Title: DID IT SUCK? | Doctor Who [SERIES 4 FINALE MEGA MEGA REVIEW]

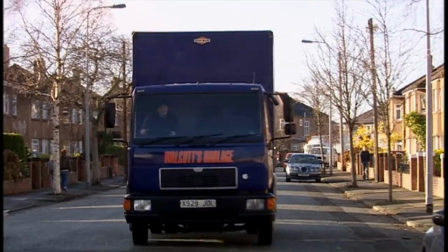(12:17)
Like something out of a nightmare, Donna has to come face to face with death in order to stop the
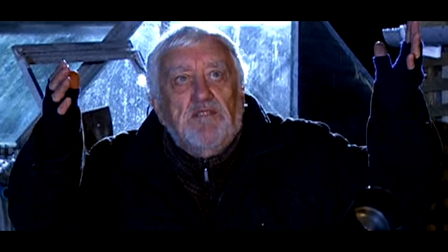(12:23)
bug thing from changing reality itself? I don't know. This is where the episode confuses me.
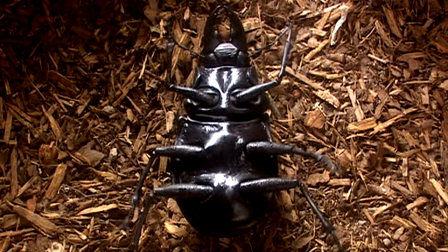(12:30)
The bug itself appears rather underwhelming after all that transpires.
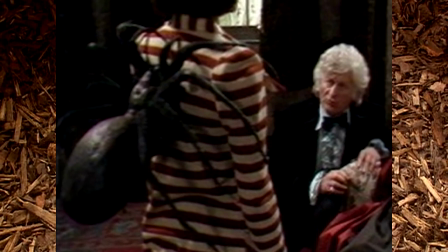(12:35)
Apparently it's a reference to a classic Who episode with a spider on Sarah Jane's back, so I guess it's not too offensive.
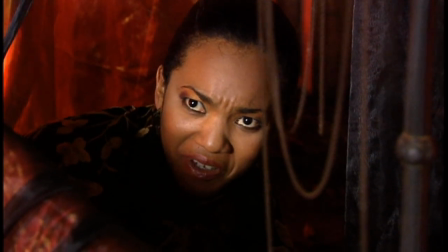(12:42)
Then we're once again treated to more of that subpar acting from Chantho.
What are you?
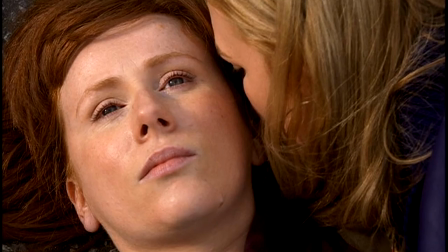(12:48) What will you be?
But the bad wolf reveal was really nice.
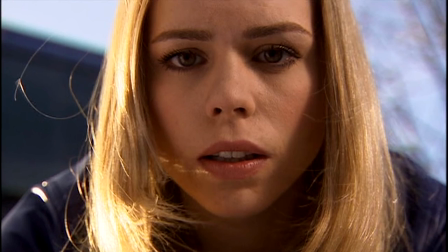(12:52)
Suddenly, all the writing around them gets turned into bad wolf, warning of Rose's return and the barriers between worlds collapsing.
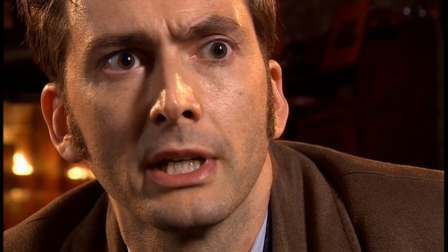(13:01)
The Doctor's lump in his throat delivery was incredibly powerful too.
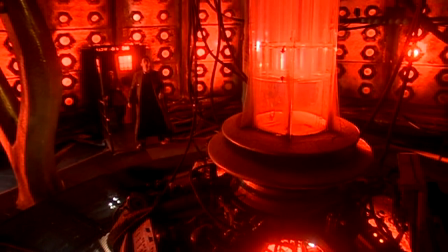(13:05)
This nightmare scenario and seeing the TARDIS reddened like the Paradox Machine in the previous year,
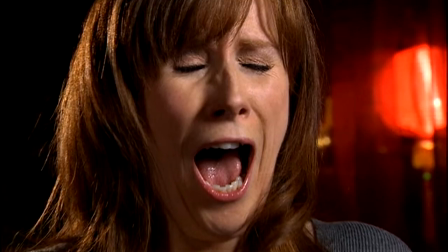(13:11)
shit is about to get serious. The first nightmare is over, but the second wave...
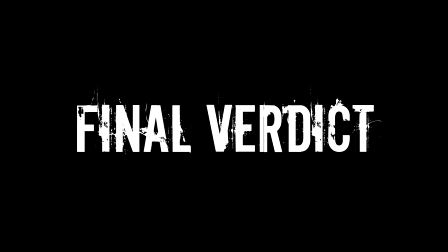(13:18)
It's only just beginning. So, did it suck?
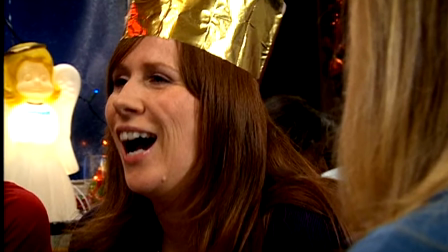(13:23)
It's not perfect, but it's very enjoyable, engaging, ambitious, and emotional.
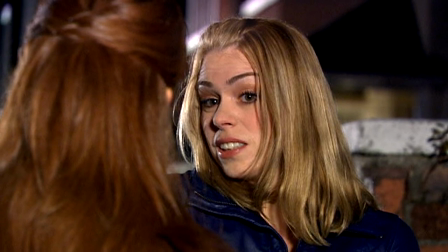(13:29)
I know some people don't like Rose's performance, but honestly, I think she does a fine job.
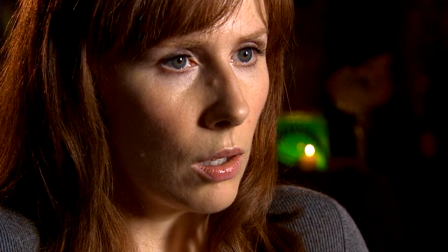(13:34)
It would certainly feel inconsistent had this episode not been in a contained bubble,
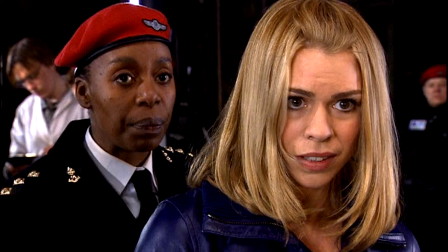(13:39)
which not only makes it the perfect companion episode to Midnight, but is also the perfect precursor to the final two episodes.
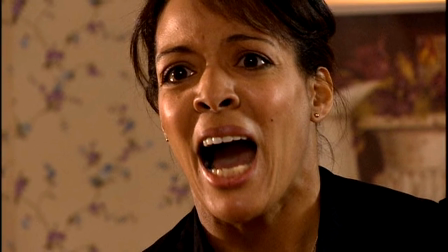(13:48)
Some of the delivery of the dialogue leaves a lot to be desired, and it can get confusing and repetitive at times too.
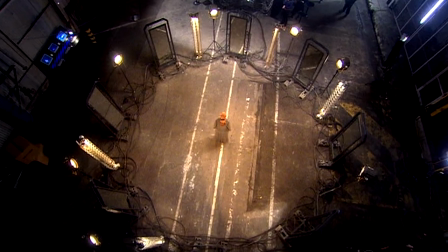(13:53)
It's undoubtedly cheap, but it goes without saying. What they did with the cheap episode was amazing, surreal, frightening, funny.
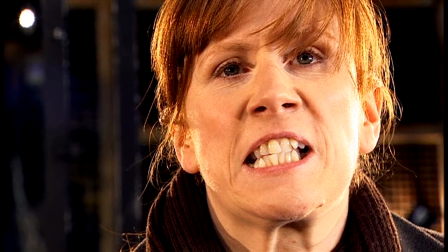(14:02)
A plethora of emotions are to be had in this episode. And it finally feels like the end is nigh.
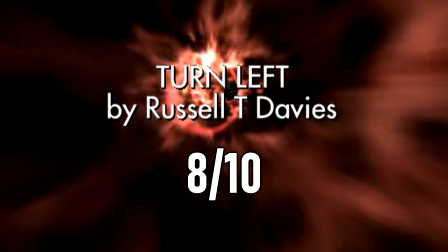(14:09)
I give Turn Left an 8 out of 10. Thanks for watching.
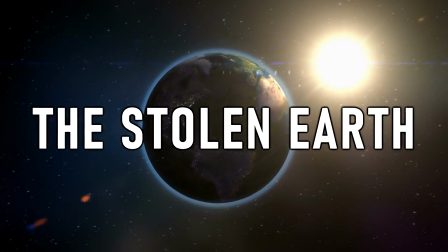(14:15)
What do you think of this episode? They stole it from us! Comment below your... We jump into the middle episode rather jarringly.
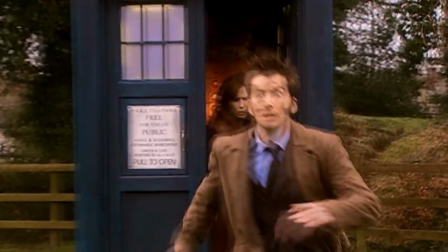(14:23)
It's easy to argue that this red TARDIS bad wolf thing gets tossed out without explanation, but I find this scene with the milkman more than adequate.
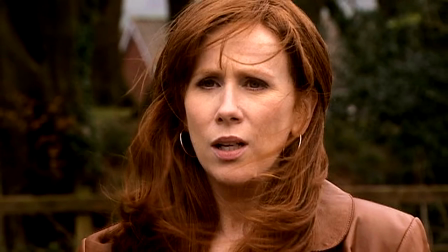(14:32)
We were expecting the end of the world, but everything's fine. The episode even aired on a Saturday, so the Doctor even got the day right this time.
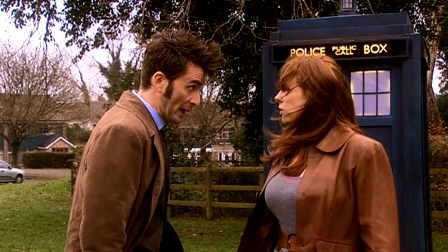(14:39) Good!
The music definitely gives off this super strange vibe too.
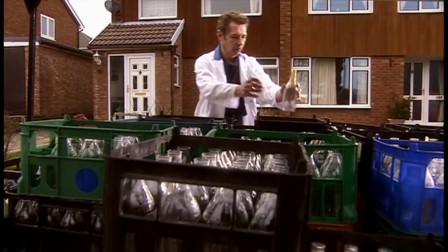(14:43)
Of course, only when the pair leave with a diagnosis of everything's fine does the milkman's cart start shaking.
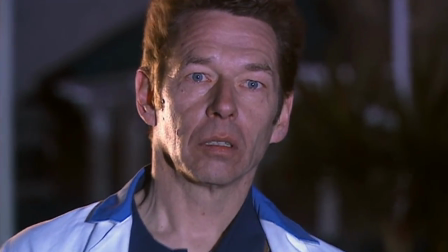(14:52) Strange things are happening to me.
Poor milkman. Does anybody still get milk delivered?
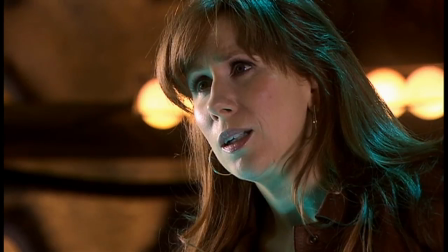(14:59)
Just curious, not sure if this is the episode's age showing or not. The Doctor's reaction from serious to joyful when they're talking about Rose was so adorable.
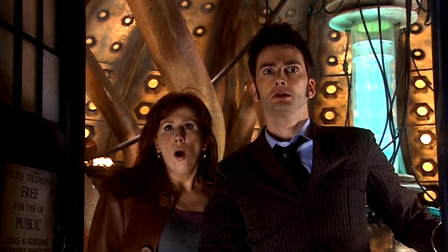(15:08)
It couldn't last long though, as the pair reopen the TARDIS to find empty space.
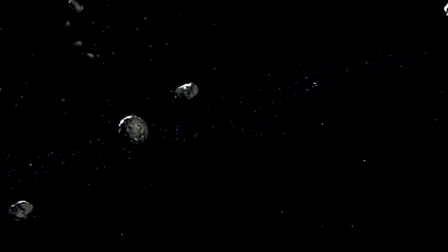(15:12)
I think it's the simplicity of this moment that was truly praiseworthy. We don't have a big establishing shot or an outward zoom, we just see what they see.
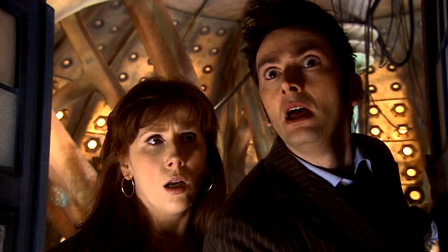(15:21) Nothing.
Just to get this sense of isolation and bewilderment, the camera moves right in on our protagonists' faces.
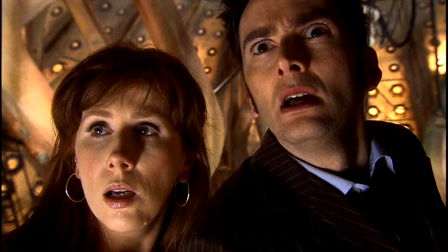(15:28)
It's such a great reveal, despite only being 2 minutes in.
Across the universe.
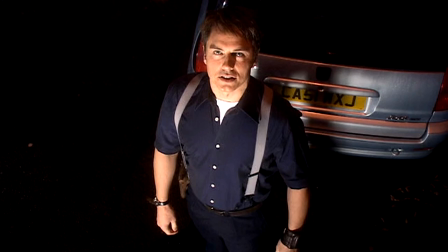(15:35)
All the subplots and spin-offs converge, as everybody who was on Earth during the Vanishing Act is urged to look outside.
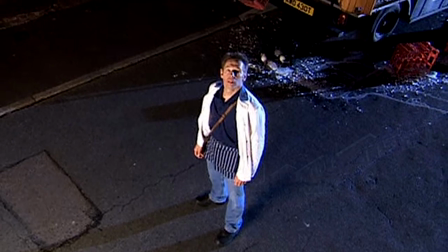(15:42)
It is from our poor old milkman's point of view that we get this wonderful shot with Rose.
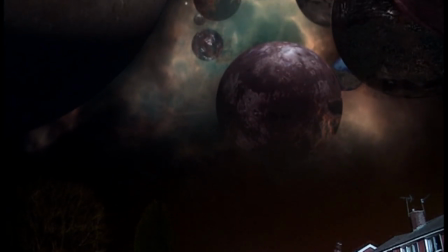(15:47)
As the camera lifts up, we get the most epic display of special effects. A jaw-dropping scale is placed right before our eyes.
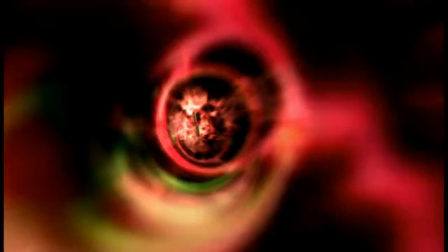(15:55)
As if that wasn't enough to get one excitement, the bombardment of special guests' names in the title credits was absolutely incredible,
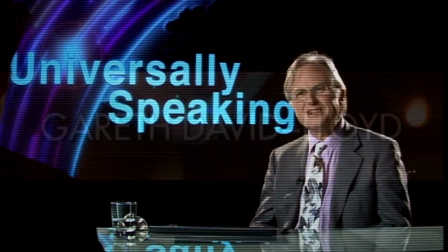(16:03)
and it just kept going in the following scene. I loved that TV segment with Richard Dawkins and Paul O'Grady too.
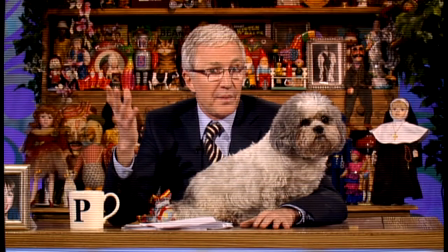(16:10)
They were the last people I would have expected to see on Doctor Who. Funnily enough though, and this is according to the BBC's fact file on the episode,
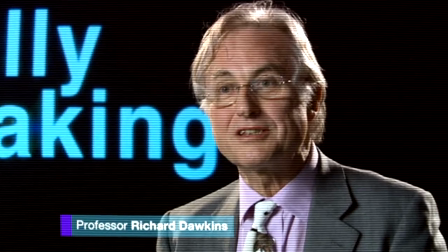(16:17)
Paul O'Grady is just a big fan of Doctor Who, and Richard Dawkins' involvement is astoundingly interesting.
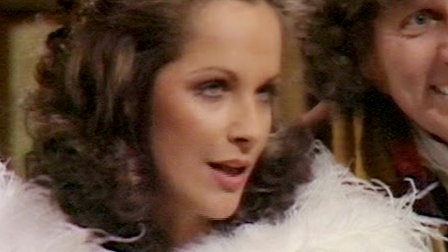(16:23)
Back in Tom Baker's era, two actresses played the role of the companion Romana, because she was a Time Lord and, spoiler alert, she regenerated.
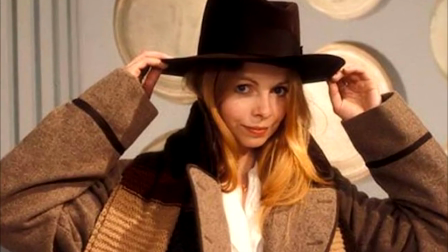(16:32)
The second actress to play this character, Lala Ward, was, in 2008, married to Richard Dawkins, and allegedly,
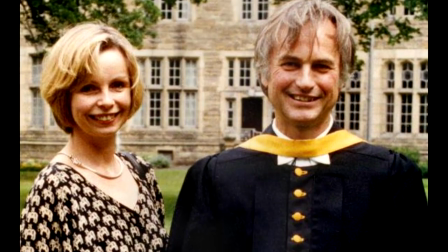(16:39)
the pair were introduced to one another by none other than Douglas Adams,
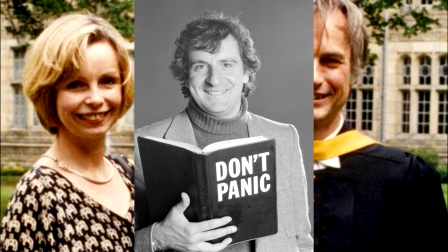(16:44)
writer of The Hitchhiker's Guide to the Galaxy and several episodes of Classic Who.
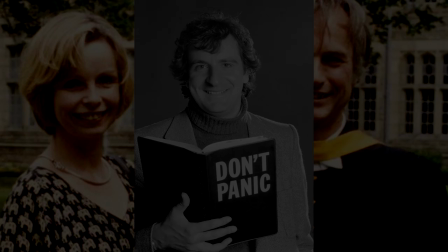(16:49)
What useless information I'm able to find on the internet.
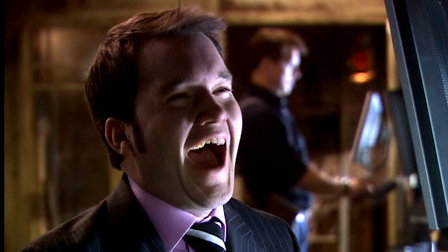(16:52)
Despite the humour, these moments ground the episode into reality, making it that much more engaging.
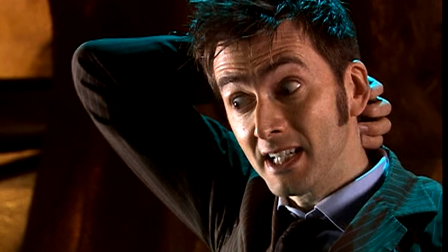(16:59)
So much was happening in so many locations, you'd expect it to be disconnected, but all plots connected together beautifully.
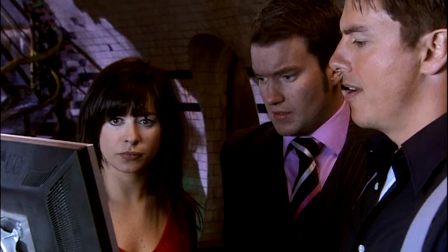(17:07)
Donna fretting about her family leads to Gwen checking on her family. Torchwood get intel about something in the center of the planet, Sarah Jane gets the same thing.
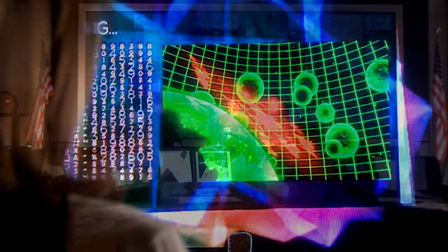(17:16) That's not a planet. It's a space station.
Then the ships appear, which leads us back to America again, with Martha unable to contact the Doctor.
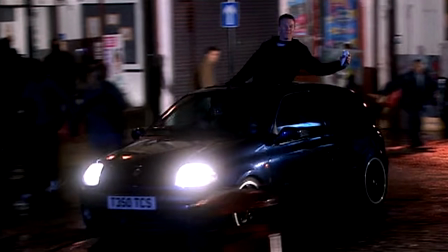(17:24)
Naturally, you'd expect it to jump back to the Doctor in the TARDIS, but we then see it all kicking off on the ground level again with looting,
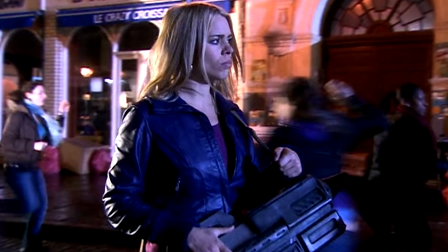(17:31)
panic, anarchy, hysteria, and Rose wandering through it all. It's edited and filmed fantastically.
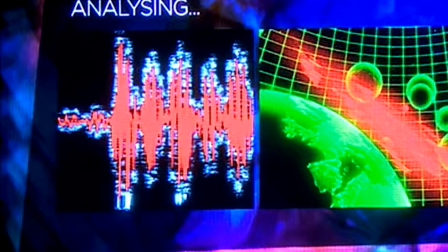(17:38)
It was so great seeing everybody react to this one Dalek voice message on repeat.
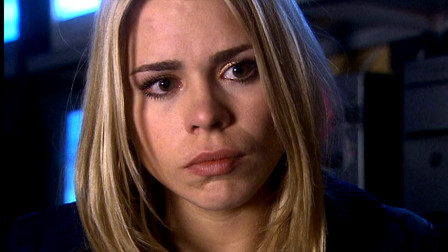(17:44)
Not only does every single ex-companion know exactly whose voice that is,
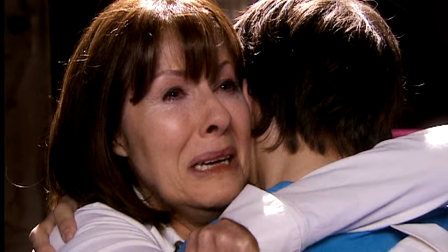(17:49)
but the fear they express is what sets the tone for the remainder of the story.
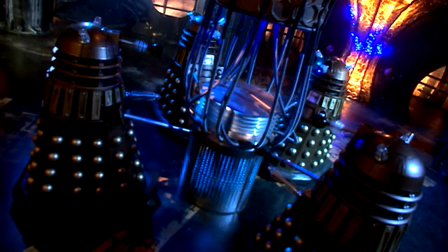(17:54)
The choral score gives off grandiosity and dread,
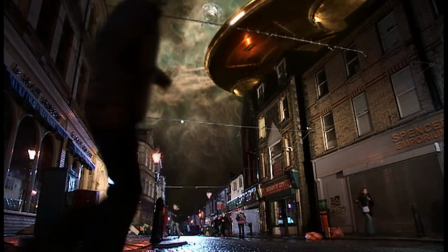(17:57)
and it's only afterwards that we see the scale of this invasion fleet once again from the ground level.
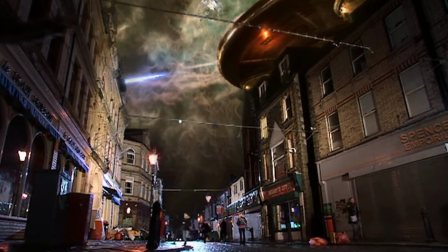(18:03)
This makes the situation all the more frightening when you consider that this would be how you would see this apocalypse. The cherry on the cake of it all, and a big red one at that, the Supreme Dalek.
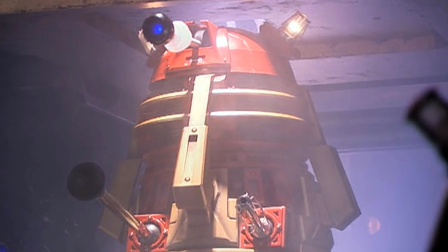(18:15)
Doesn't he look gorgeous?
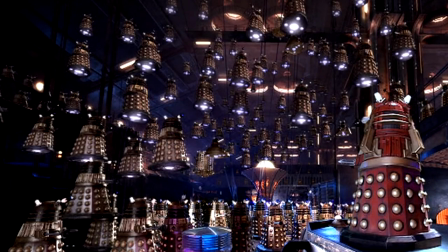(18:17)
It's cool, but it's nowhere near as intimidating as the shot afterwards of a whole fleet crowding around him,
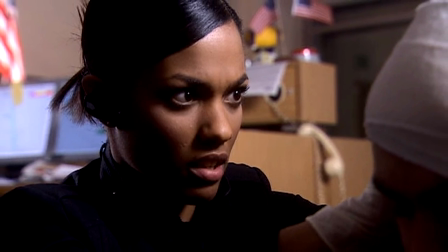(18:24)
chanting their mantra of supremacy. Even whilst all the pieces are coming together, the show still introduces new plots and ideas into the mix.
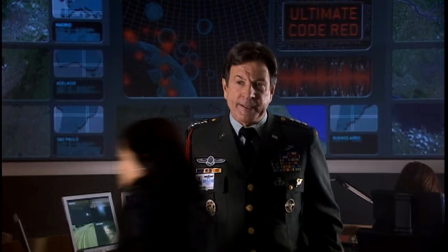(18:33)
Project Indigo, the Osterhagen Key, Ultimate Code Red! Cool, that's how you know shit's serious, when it's Ultimate Code Red.
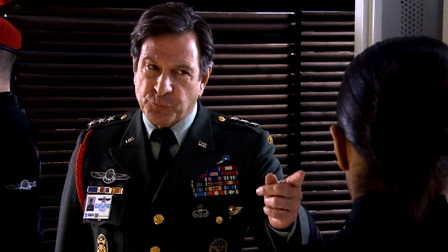(18:41)
All elements that keep us hooked to find out what else Davies has up his sleeve for the finale. Seeing Martha's friend get exterminated was a bit weird though.
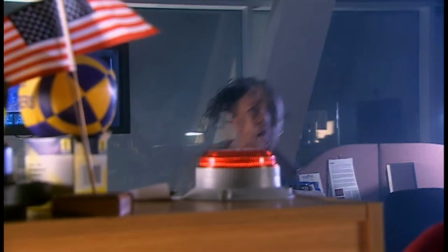(18:51)
Her death is like so many others where people think they can run away from the Daleks and then die in the most cheesy way possible.
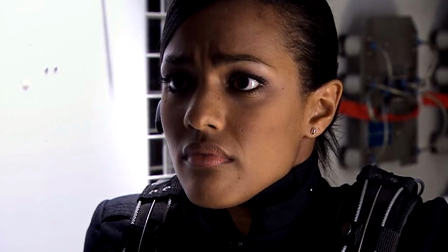(18:58)
Martha's route of escape has people urging her on both sides.
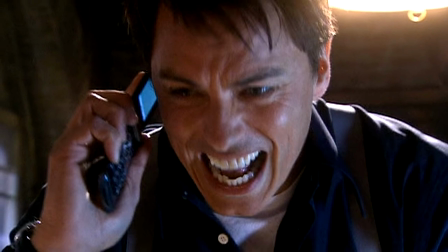(19:02)
This moment works tremendously because she had previously worked for Torchwood, but her loyalties lie with UNIT.
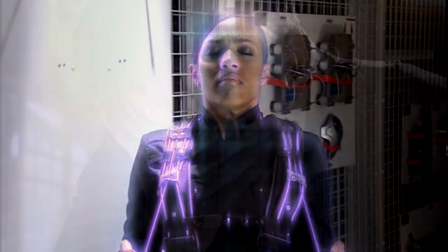(19:08)
The red herring that she's been killed as a result of experimental alien technology briefly leaves us stunned.
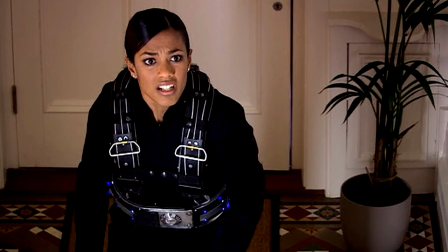(19:13)
Thankfully, with hindsight, site we know it's all okay, but it's worse for a first-time viewer.
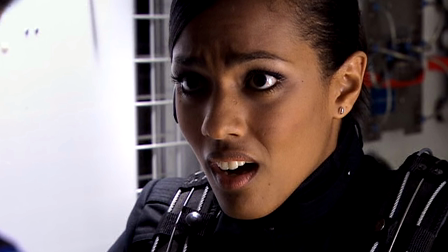(19:19)
The fact she's been given this shocking key means there must be more for Martha lined up,
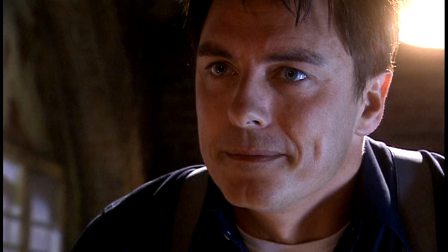(19:25)
even though Jack believes she's been scattered into atoms. I loved all the teasing that went on the Crucible too,
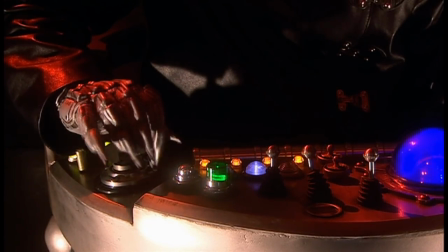(19:32)
Davros silhouetted with these close-ups on his disheveled hand and buttons, like a creepy hyper-intelligent baby.
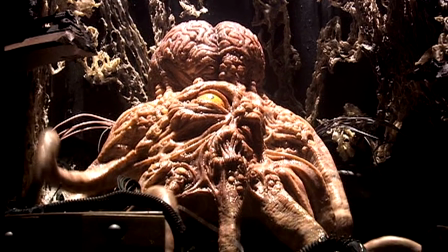(19:40)
Even Dalek Khan shows up, another crestfallen genius Dalek imprisoned in the depths of Dalek Town.
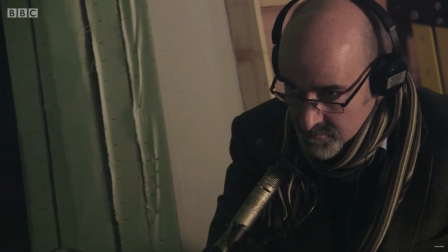(19:47)
Nicholas Briggs voices both Khan and the Red Dalek superbly, giving them both such uniqueness just from the voice work.
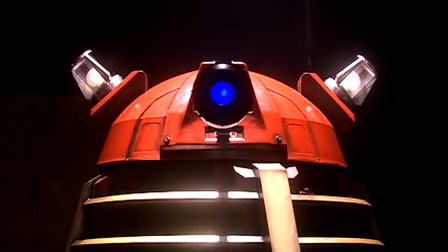(19:54)
Khan's gone mad, and these aspects of the Dalek hierarchy are so cannibalistic and intriguing.
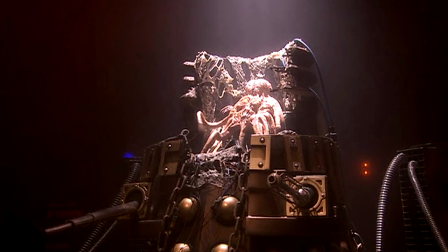(20:00)
The one Dalek who does nothing but speak the truth is regarded as insane.
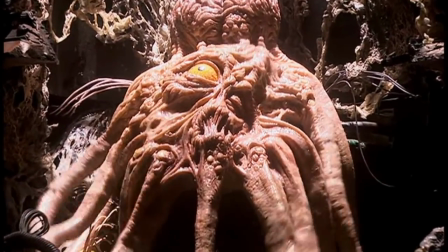(20:06)
The way it wriggles and laughs just sends shivers down my spine every time.
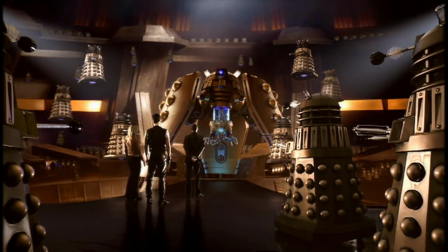(20:12)
Like in Parting of the Ways, the Daleks despise their means of revival,
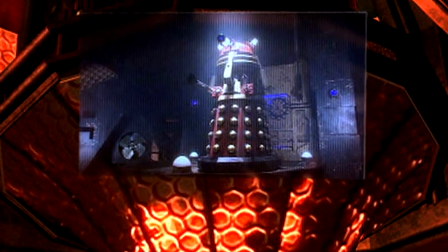(20:17)
but are in so much denial about it that it will ultimately lead to their undoing.
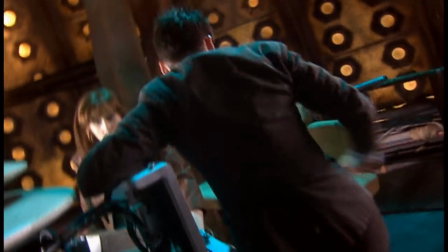(20:22)
As though things on Earth weren't exciting enough, the Doctor takes Donna to the Shadow Proclamation.
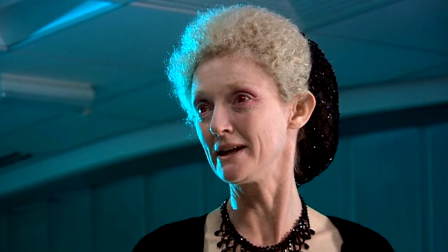(20:27)
Another long-in-the-making aspect of the Whoniverse makes its way onto our screens.